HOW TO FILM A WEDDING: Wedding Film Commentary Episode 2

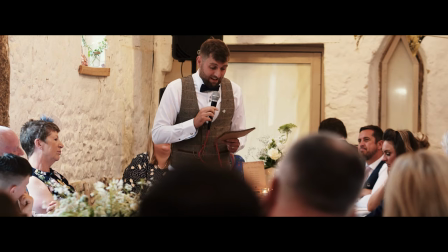I'd say with an 85 most of the time just getting headshots just for a few seconds that's all you need because I
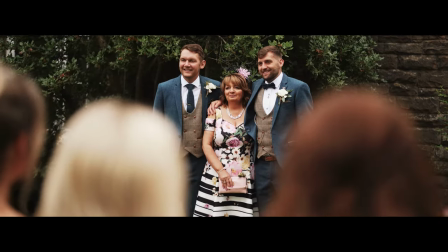usually put it in some sort of like fast action montage and
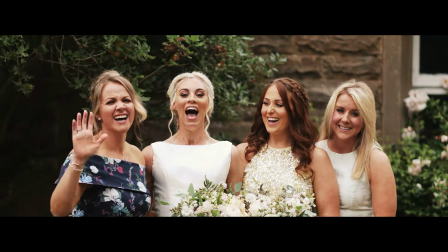this is a chance we can get family members in there just to add them into the film really and
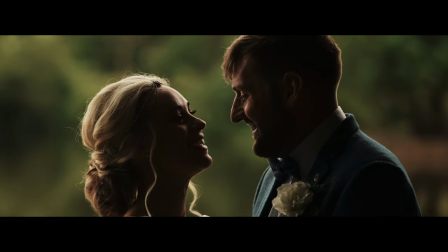so we took them off for a short walk but we're gonna come
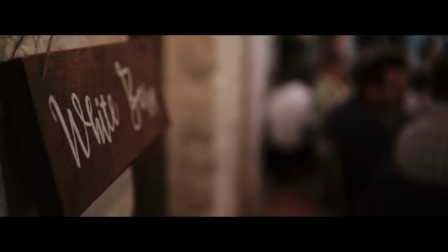back to this later where we do it's almost like a style shoot really we do It's not,
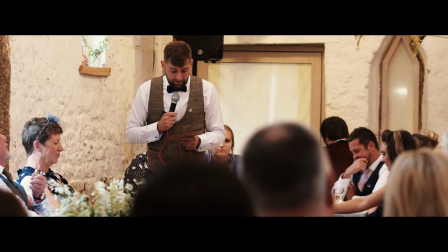but he just turned into that.
My absolute rock. I'm the most amazing woman to Emma and our dogs.
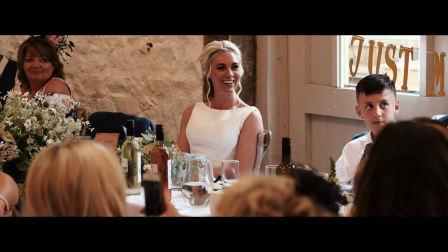I love you. Oh. I love you so, so much.
It's just gold when a groom starts losing it.
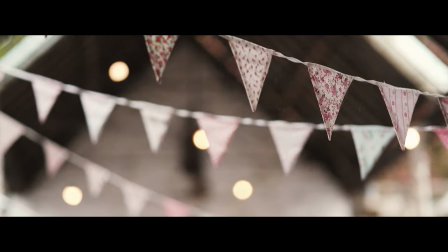Absolutely brilliant.
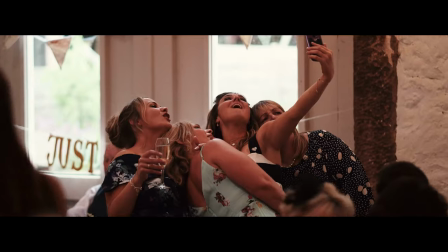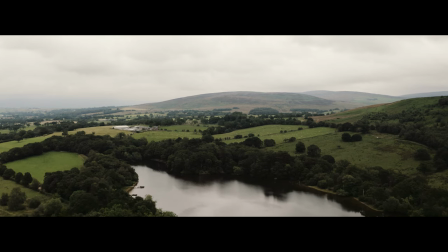So, so glad I bought the drone for this bit.
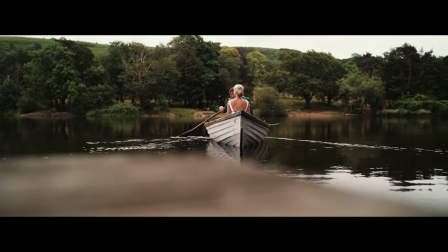So, just the 85, handheld, and a drone. And we took them out with the photographers, created this nice little montage.
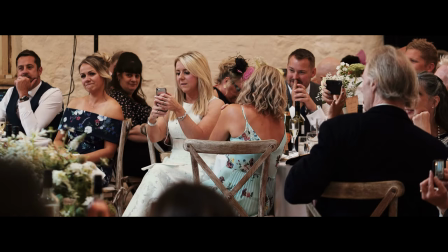and they were just up for anything really. This is Emma's son just doing a short reading.
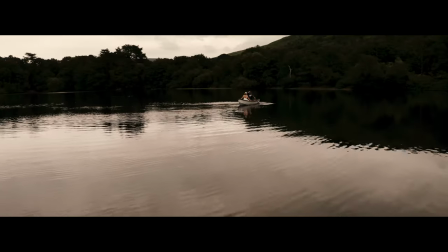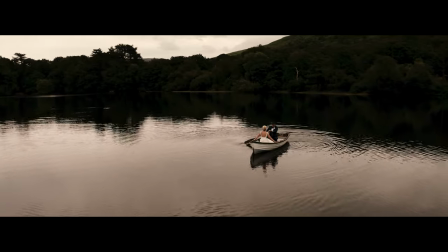Dan really couldn't row that boat but he didn't matter.
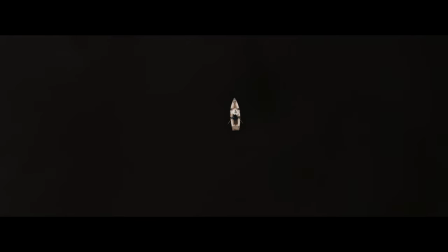Quite haunting that shot I think really.
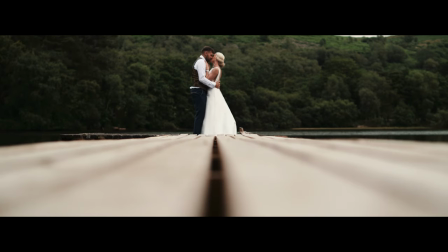And then we took them on the pier just for a little bit of kissy schmoozy just to add in there before you know because we
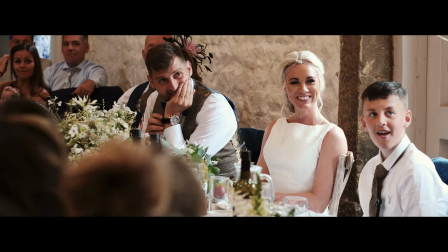didn't take them out for long really but just as a point of interest both Both myself and the Scott Lee boys,
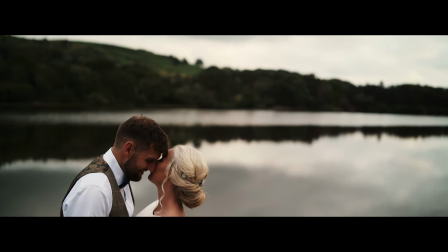who are the photographers, both had drones, and they nearly lost those in a set of trees, so be careful.
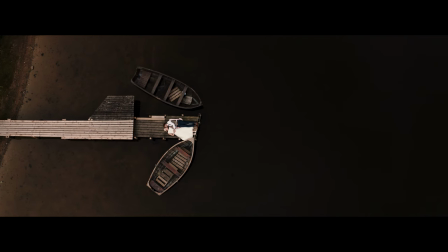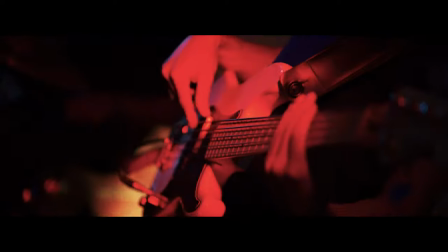And we're back to the best man who's sort of introducing us into the evening reception.
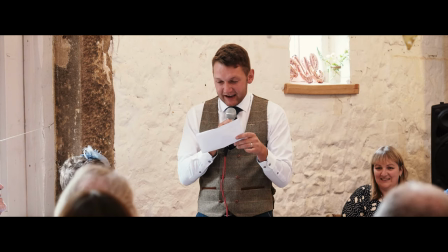Donna there as well, whose wedding was shot a couple of years ago. to see how truly happy you make that and how much you love each other.
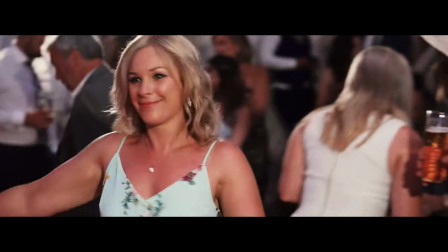And Matt her husband, who was actually banned from talking to me because Emma thought he'd distract me too much.
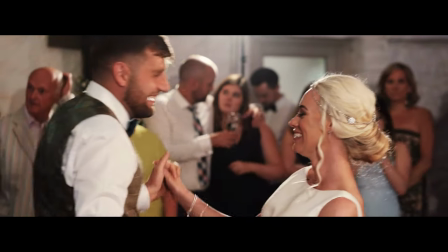So for the first dance, 85 handheld, the 35 just for the static shot.
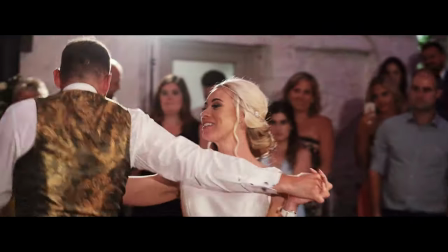No slow-mo in this. I just wanted nice shots. We had one light at the back.
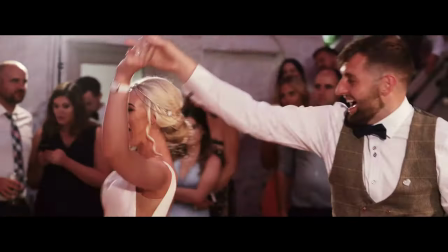I forgot to mention that in the equipment before.
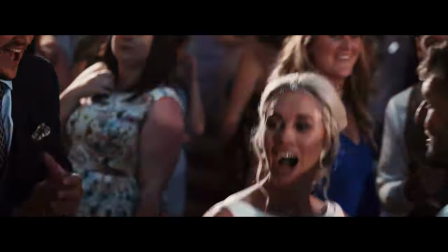So glad it wasn't a slow dance because they can get a bit tiresome sometimes.
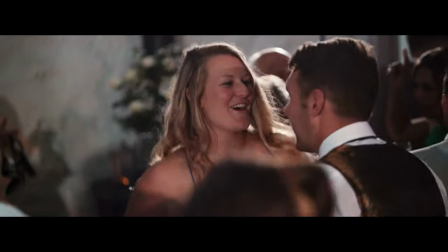And then straight into the action where we can just get on the dance floor, usually with a 35 at this point, just getting close to everyone because everyone's had drinks, they're used to you.
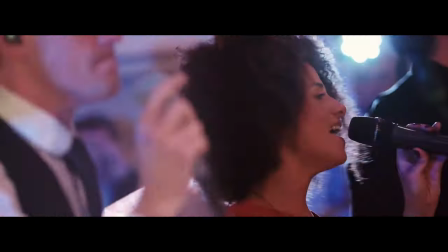Getting with the band, lots of fast cuts,
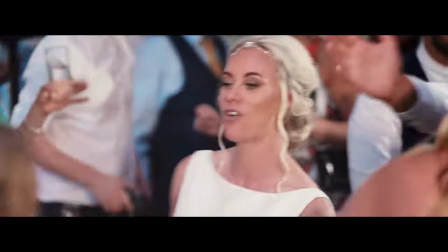all shot f1.4, f1.8, get some real nice depth of field.
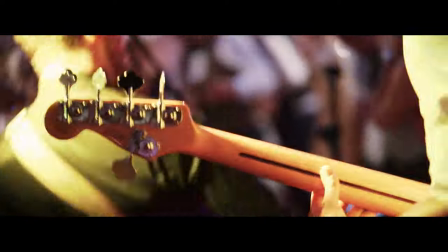because you get plenty of detail shots when you're shooting dance floor action you know on instruments, lights,
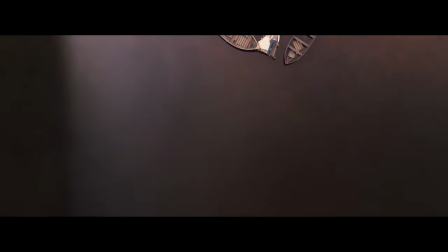people, shoes and then we finish off with this nice drone shot it's almost like a Viking film really
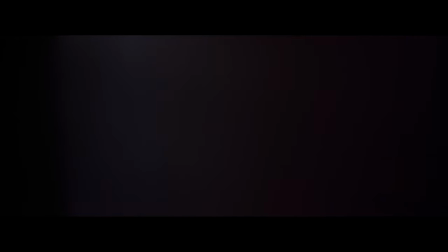but with a little sting at the end I probably, if I look back I wouldn't have this again but just as I was leaving there was one of the friends who just stood there contemplating and I said can I just shoot that and he said yeah why not If you've got any questions about how we film weddings, please drop them in the links below. Please don't forget to press the subscribe button. Bye for now.